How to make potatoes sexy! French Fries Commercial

So with this video I wanted to take the most boring product I know and turn it into a cool commercial. This is how to make potatoes look sexy.
Mmm, fresh potatoes.
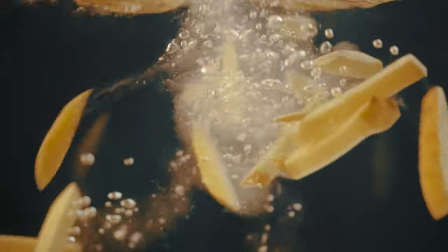0:13 There's nothing quite like our triple cooked french fries. Made daily in the restaurant.
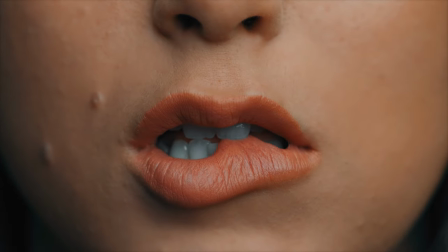0:18 Fresh local potatoes. Mmm, soft on the inside, crunchy on the outside. Mmm.
How's it going y'all? Awesome to see you tuned back in. As a filmmaker, I always wanted to challenge myself and with this shoot I wanted to do exactly that and film a commercial of the most boring product I know, a potato. I mean you don't always get to film for a sexy gin company or make a flamey hot sauce commercial. So I thought what better way to prove my skills than to pick a dull boring product and try to make that look sexy. I mean, it is a potato and no matter how you film a potato, potato is still a potato.
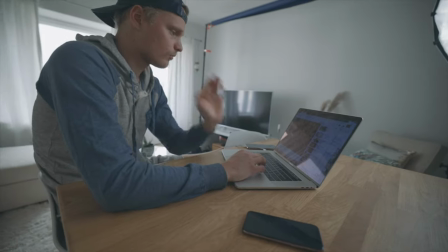1:01 I started by browsing through different potato title videos online just to get some inspiration. I wanted to show Potato's journey, how potatoes turn into french fries. I still didn't have like a full shot list in mind though, just a few cool shot ideas, but that was a perfect place to start. I'm gonna need a potato cutter to make my own fries, a large fish tank, and then I'm gonna need a large bag of potatoes. That's pretty much it.
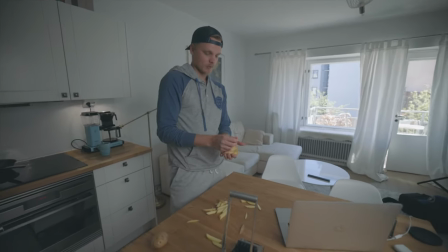1:34 The trickiest shot like what I'm trying to pull with these fries and with this potato,
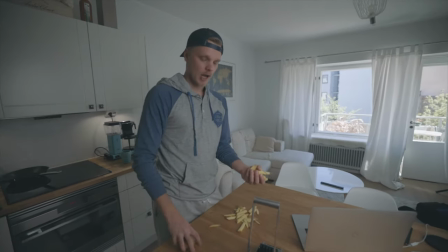1:39 it's the transition shot where this potato shoots up like so.
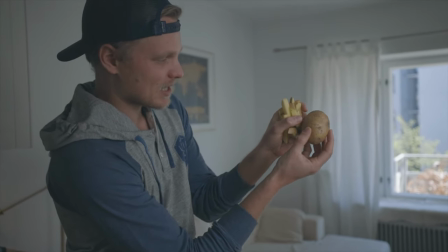1:45 It sort of just transitions and explodes to these french fries.
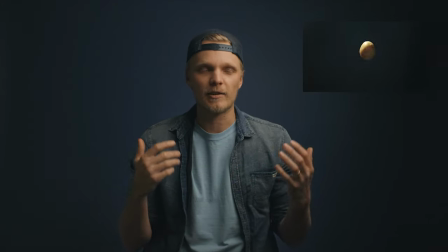1:52 So this was the first shot I filmed and definitely the most trickiest shot in this video.
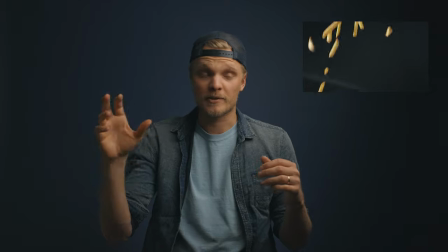1:57 It would also determine if the story from potatoes to fries was gonna work out or not.
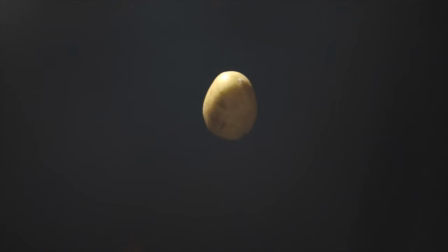2:03 This shot is a combination of two separate shots. One shot of a potato flying towards the camera and one shot of fries flying towards the camera.
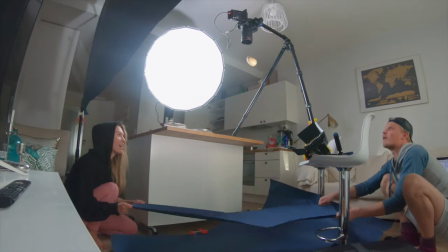2:11 It took few good takes to get it right. The height and the position needed to be just perfect so these two shots would match already on camera.
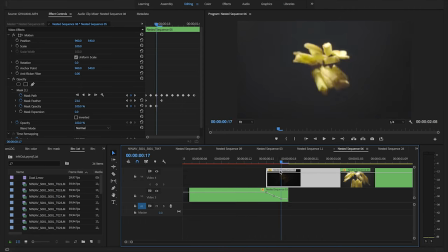2:20 With simple masking and playing around with scale, position and opacity levels, I managed to combine these two together.
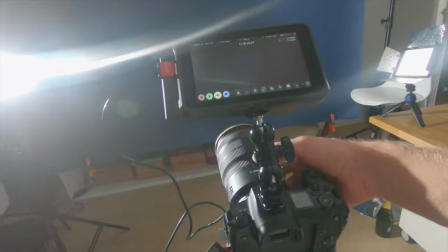2:26 I also took a profile shot of the fries falling to make the sequence just a second or two longer to give the fries more air time.
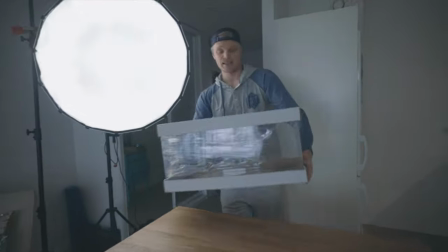2:39 Next up, frying the potatoes. Large fish tank. So I bought myself a fish tank to get a shot of the fries falling down to the fryer. I always wanted to do underwater filming so I was pretty stoked about getting this. This is gonna take a while.
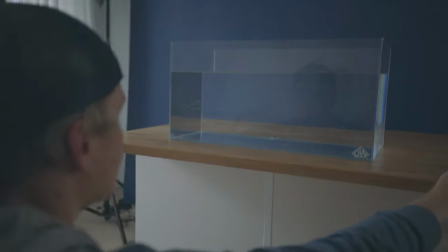2:56 I placed the tank in front of a deep blue backdrop and started setting up the lights.
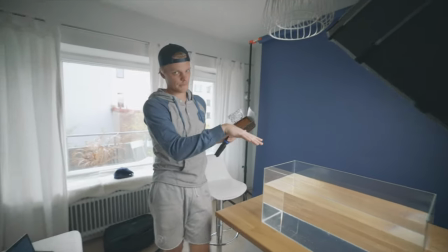3:00 We're gonna light it so that the key light is gonna be somewhat on top of the water and then with this small LED we're
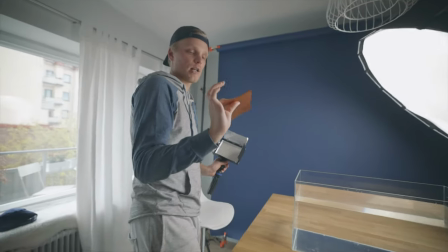3:08 gonna light from the other side and with this orange gel we're gonna imitate the oil where the grease were. We're gonna deep fry the fries. So I opened up my aperture to get the sharpest shots possible.
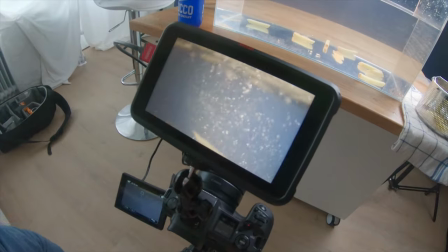3:21 To create an illusion that this was a fryer and not a fish tank, I had my girlfriend Dora shooting water to the tank.
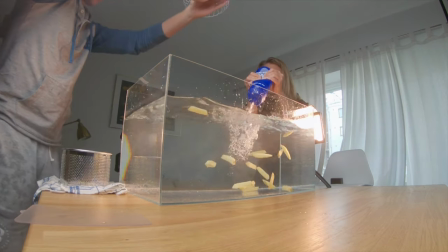3:27 This formed bubbles around the fries and made it look like it was a hot boiling oil.
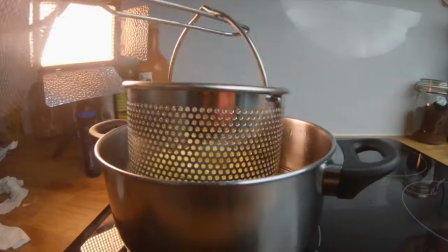3:32 I then filmed a follow-up close-up shot from an actual frying moment and also tossing off the already cooked fries.